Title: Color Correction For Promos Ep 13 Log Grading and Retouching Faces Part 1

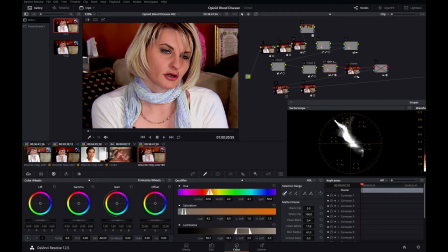495s
A lot of the discoloration in her face is now gone. You can see before, after. We've got some hot spots, some shiny spots on her face here. We still have some discoloration in her skin down here.
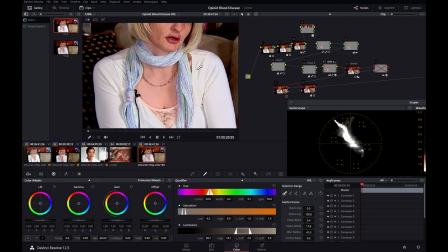506s
But if you put your midtone detail, I put it to -66. A lot of that stuff goes away. A lot of those blemishes and skin imperfections and even shiny spots on lighting can go away.
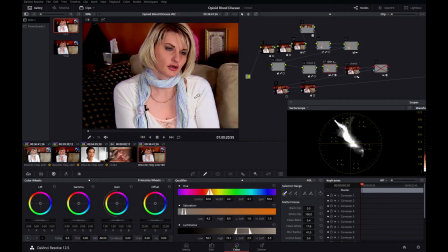517s
So that's before, after, before, after. It's a much more pleasing look to flesh tones and to skin. And I think it helped out this picture quite a bit. But let's take a look at her cheek here.
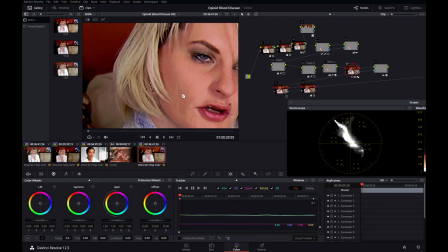527s
She's got this kind of mark here. I don't know what it is. It's a dimple or something. Maybe it's bad lighting. Maybe it's a shadow from the light. I'm not sure. But again, it's kind of distracting.
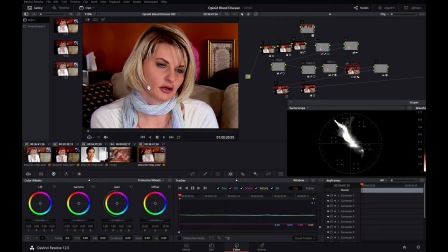538s
I don't want anything in this woman to take away from her message and what she's trying to tell people. So I tracked the shape to her, and what I did was I did a blur.
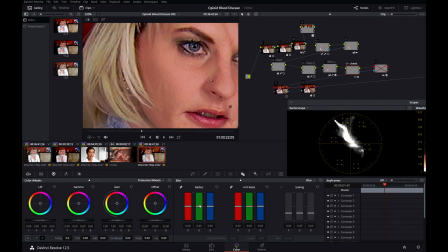548s
In this node, you can blur. I'm going to put it on 0.65. That's where I had it. It's blurring on the X left and right and the Y axis up and down. Now with this slider, you can control how that blur happens. So if I slide it all the way down, it's just blurring it up and down.
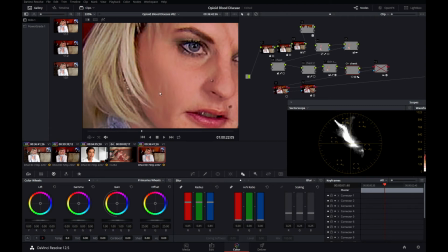565s
And you can still see that blemish. It's not working very well. These blemishes are vertical. They're up and down. So I'm going to blur this thing horizontally. I don't want the blur to just go up and down. That's really not helping me. But if I can just have the blur go left and right, it's going to blur out these vertical stripes.
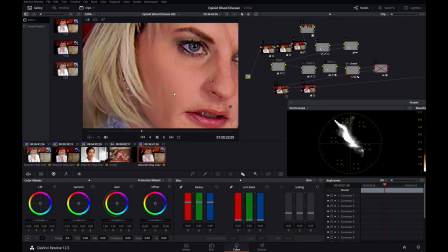582s
So if you have a vertical stripe, you do a horizontal blur. And if you have a horizontal stripe, you do a vertical blur. So let me bring that all the way up. And now that's gotten rid of those blemishes.
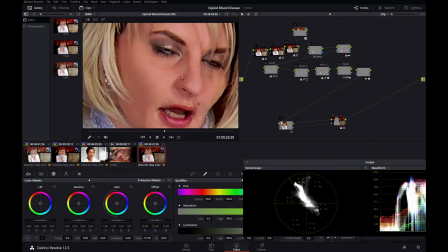593s
And finally, our old friend, a shape outline.
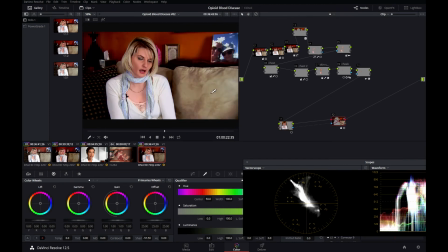596s
I've outlined our subject here, and I've simply darkened out what's behind our subject, like this, so your eye is more drawn to this woman. Now, there's one last node, which is way up here. So when I gave these shots to our graphic artist, I gave them uncolor corrected.
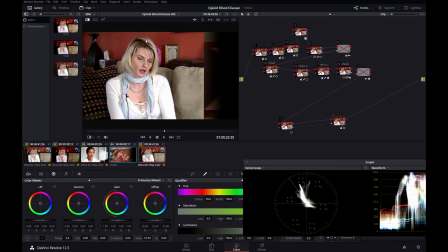612s
And our graphic artist took this color up in here and matched it to the spot right there.
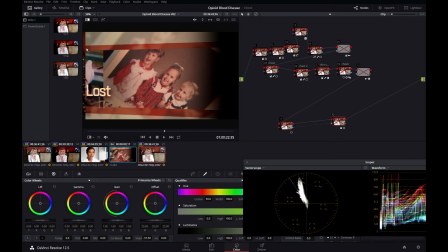619s
See that kind of maroony orange red? Looks a lot like this.
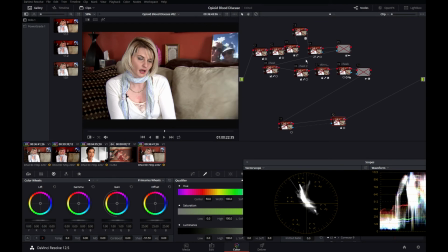625s
But after I color corrected it and got the graphics back from the graphic artist, that's what I color corrected it to.
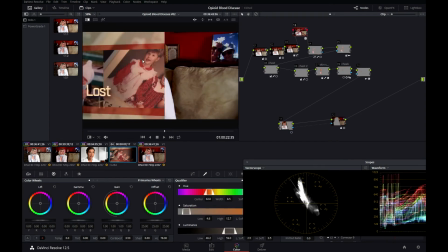631s
And the graphic artist gave me the graphics, and this color no longer really matched this color.
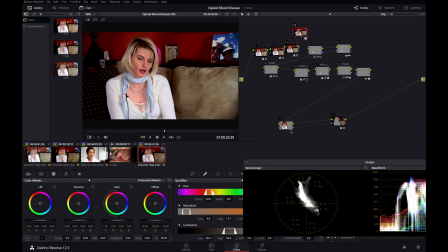638s
So fortunately, we're in a color correcting software package. And way back here, I did this node last. See, it's node 13. I didn't put this node after this node like this because I would have to deal with all this lighting that I put in this node.
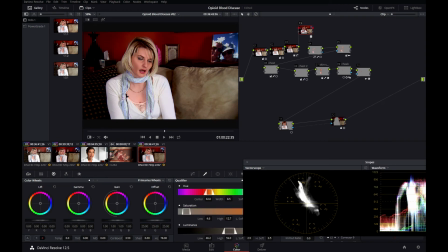653s
So I went all the way back to the tippity top here, and I pulled a key right there.
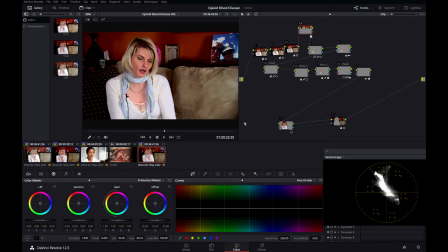658s
I did this as a primary node because it was a very quick and dirty thing at the end, and I wasn't quite confident enough to do it in a log node. So I just keyed out that red, came in here and spun my hue knob a little bit.
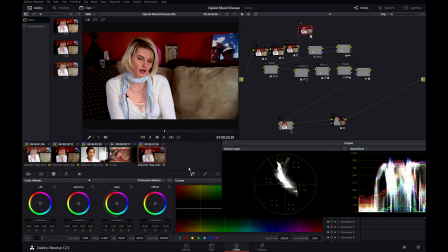670s
You can see on the scopes, all I did was swing that hue a little bit to the yellow to make that color match the color our graphic artist had pulled. See that? That didn't match so well. It was very red.
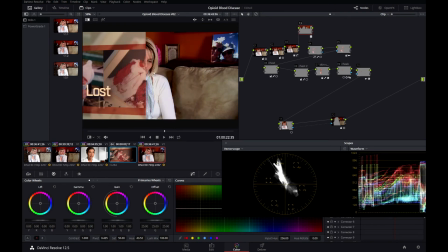686s
If I turn it on, it's more orangey, more yellowy, and the red in the background wall matches the red that our artist made for the graphic.
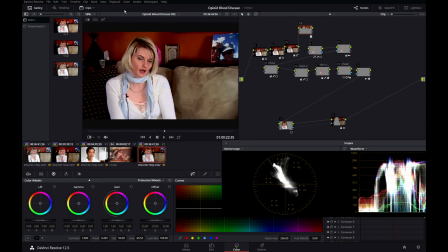695s
So I hope that helped you guys. It helped me. I'd never really done much in log, and I noticed I had a lot more finer control. So we did an awful lot in this tutorial. I'm beginning to see the power of using a log node. So that was part of it. And the second part of it was retouching skin. Very, very important as a colorist.
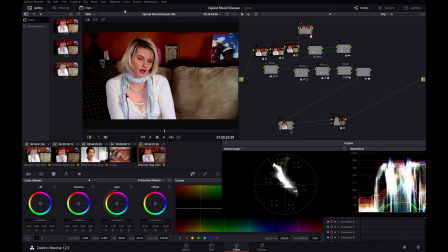713s
You do a lot of work retouching people's skin, and some of the tips and techniques I've showed you can really help out. What I did in this tutorial to accent this woman's skin and make her skin look better are pretty common techniques.
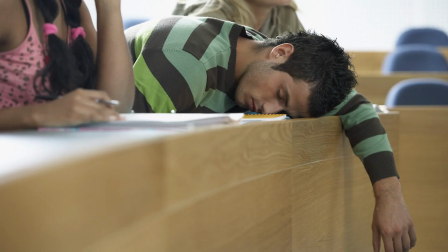725s
So I'm on an older version of DaVinci here, and there's many boring technical reasons for that. But I just saw the press release for DaVinci version 15.
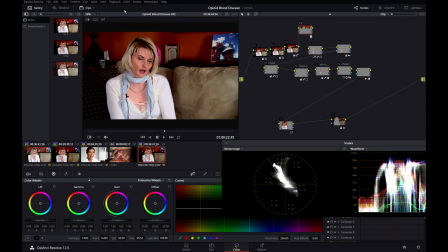732s
They bundled in Fusion with it. You can do way more powerful stuff now with Fusion to fix up people's skins, and you'll be able to do a lot of little visually effective work. I hope this helped you guys out.